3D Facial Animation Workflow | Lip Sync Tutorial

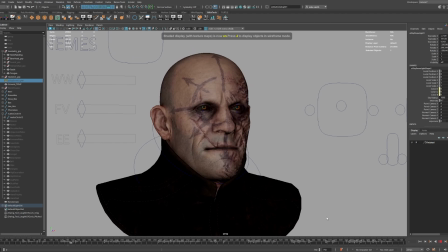(0:00)
Hey, today I want to show you guys how to animate a face, specifically how to lip sync a face.
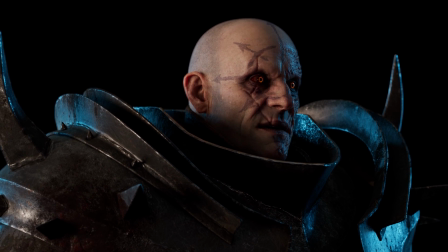(0:04)
Now this is software agnostic, you can use Maya, Blender, Cinema 4D, whatever, and you can even use any face rig you want, because I'm really just going to be talking about my workflow.
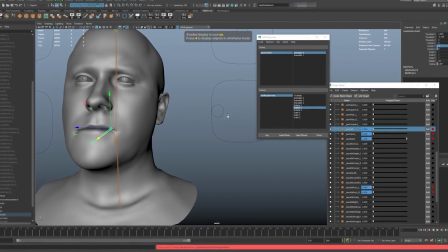(0:12)
Now if you don't have a face rig and you want to make one, check out my previous video where I show you how to make, not this specific rig, but a very similar rig set up exactly the same way.
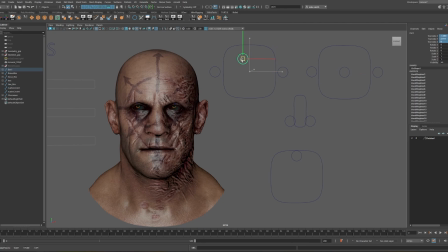(0:21)
Now just a quick tour of this rig, it's got some simple face controls for the mouth, he He can look around, he can open and close his eyes, move his eyebrows up and down,
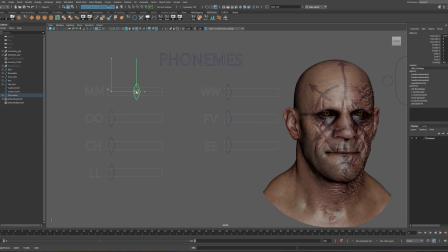(0:29)
and then over here I've got the phonemes, which are just kind of like the major mouth shapes that your mouth makes when you're talking.
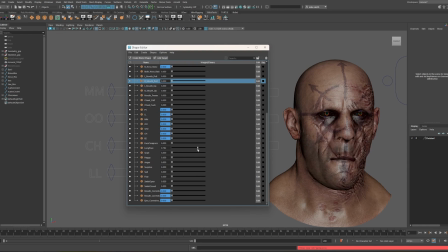(0:35)
Then if I open up my shape editor, you can see I actually have a lot more blend shapes in here that I don't have set to keyframes, but I may end up using these by the end as well,
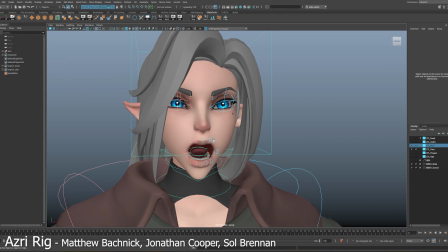(0:43)
just for more control. But once again, you don't have to have your face rig set up this way, it could be set up with fax, maybe it's not blend shapes, maybe it's joint driven.
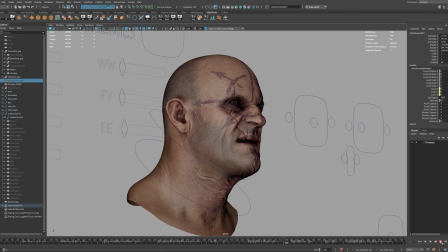(0:51)
It's really more about the workflow and the way I break down and go about animating a lip-sync animation.
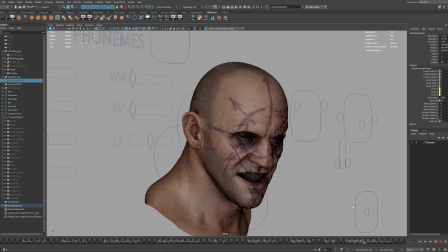(0:56)
Okay, first let's check out the sound clip, and it actually comes from the Old Hammer Fiction Podcast, which is excellent.
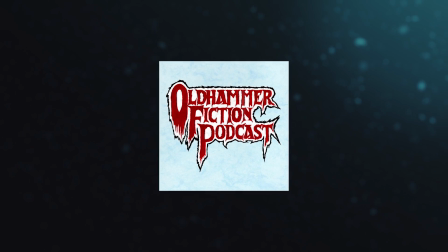(1:01)
You should listen to it if you're into Warhammer. I've just taken a really cool quote, and I pitched it down to make it sound, you know, extra chaos-y.
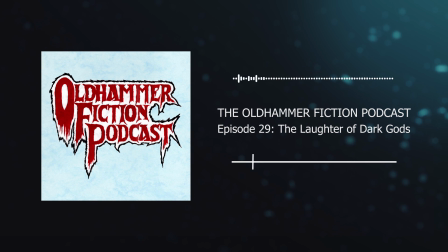(1:09) I. Here hell has touched the earth, and men may aspire to godhood. Here we can become masters of our own destiny i have dreamed about making my way to the uttermost north to the black gate
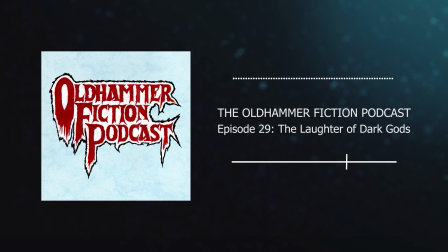(1:28) i will stand before great corn and he will grant me power we will return and claim my inheritance from the brothers who ousted me pretty awesome right definitely go check
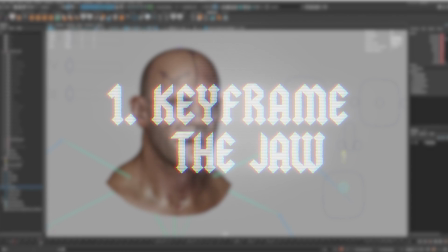(1:41)
out that podcast all right so the first thing i do is get the audio onto the timeline and then i just keyframe the jaw moving up and down for all the major
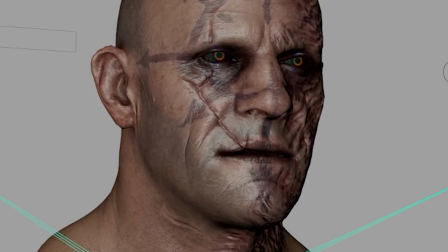(1:48)
syllables and claim my inheritance from the brothers who ousted me i don't come from an animation background so i don't know
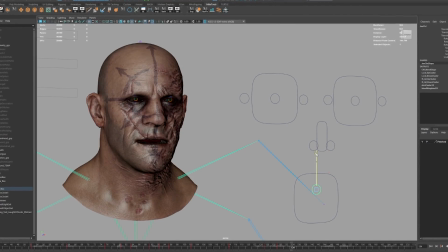(1:55)
if this is the way everyone else does it some people might animate straight through just pose by pose but i find that i get better results when
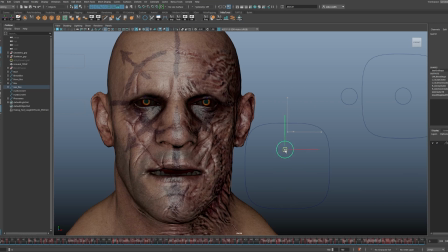(2:01)
i try to break it down so i'm just going through and animating the jaw opening and closing um one tip is you don't have to actually
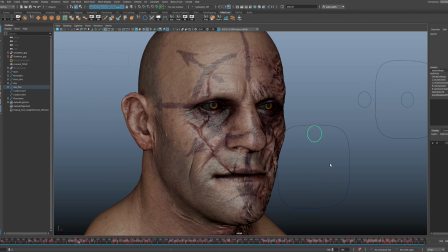(2:08)
animate the jaw moving for every single syllable and you don't have to move it as much as you might think i remember when i was a little kid in
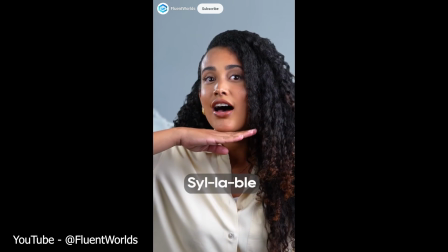(2:14)
school we learned about syllables by putting our hand on our chin and speaking and then counting how many times our hand went up and
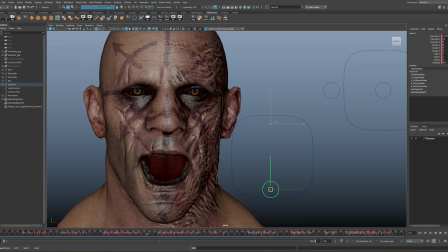(2:20)
down. But if you do it that way, you tend to exaggerate to try to count the syllables,
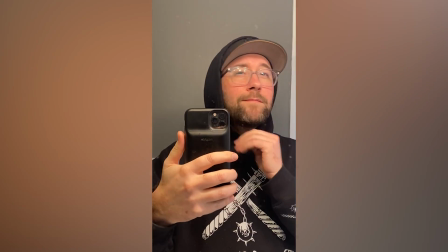(2:24)
but a much better way to do this is to look in a mirror and act out the line of dialogue for yourself and just watch the way your chin moves.
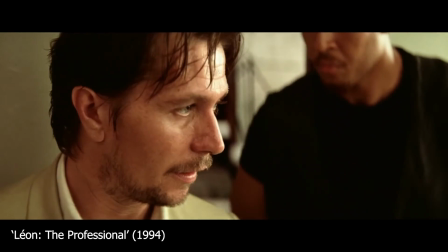(2:30)
Or better yet, if you're using a quote from a movie, just watch the scene from the movie and you'll be surprised at how subtle the character's mouth animation is.
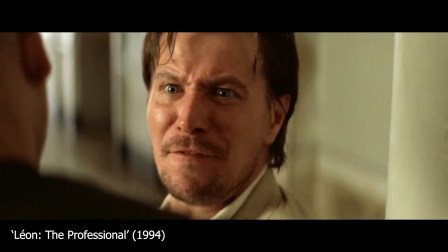(2:38)
I mean, unless they're screaming or something.
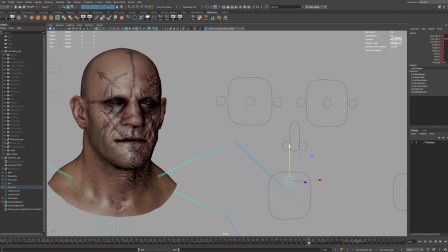(2:40)
So don't get too attached to what you're doing here because you're probably going to be reducing some of the animation keyframes, and you're probably going to be adding some more if you go too subtle.
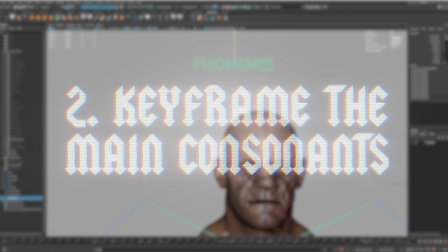(2:48)
That's kind of my problem, is I usually go too subtle. Okay, and once I'm happy with the way the jaw is moving, I go through and I animate each phoneme one at a time for the entire timeline.
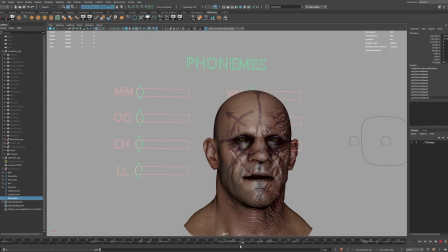(2:57)
Once again, people's mouths don't move in this robotic sort of formulaic way, but there's a few important mouth shapes that you have to nail, or your lip sync will just not work. The ones that I find to be most important for a convincing animation are the ones where your lips are closed,
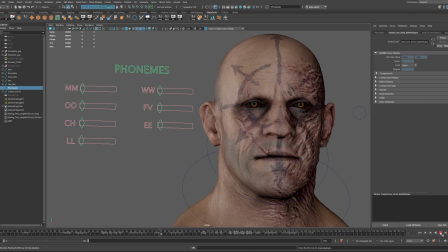(3:11)
like the letter M or the letter B or P. But if you think of other letters like the letter T,
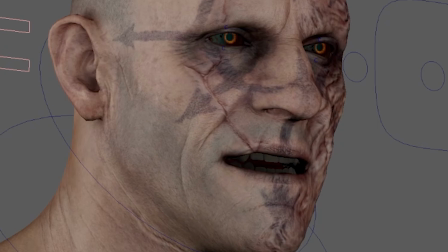(3:17)
sometimes your teeth are touching and sometimes they're not. So when I was animating the jaw, I was taking extra special care to make sure that on the M, B, and P syllables,
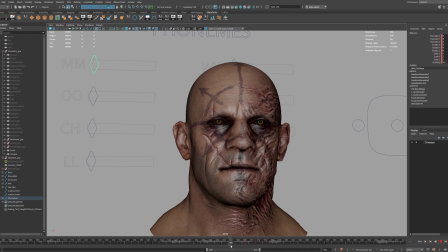(3:25)
the mouth was all the way closed so that I could nail those mouth shapes. So now here you can see I've been animating the M shape for the entire timeline. Anytime he says the letter M, I'm just going to turn that shape on. Another quick tip is you don't have to turn the blend shape all the way on.
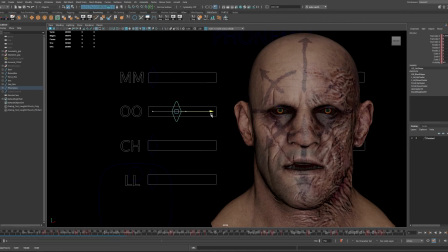(3:41)
That usually looks a little bit too robotic or maybe too crazy because the blend shapes are really extreme. So I find that if I keyframe them about half on, as long as it looks convincing, I don't go any higher than that at first because I want somewhere to go.
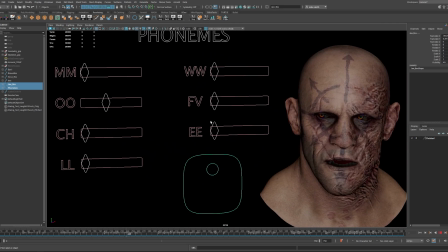(3:53)
If the dialogue becomes more emotional or more extreme or more angry, I don't want the baseline dialogue to be maxed out so he's got like full-on crazy
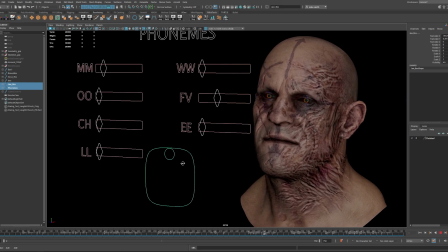(4:04)
facial expressions because then there's nowhere to go from there and you can't really enhance the emotion later on.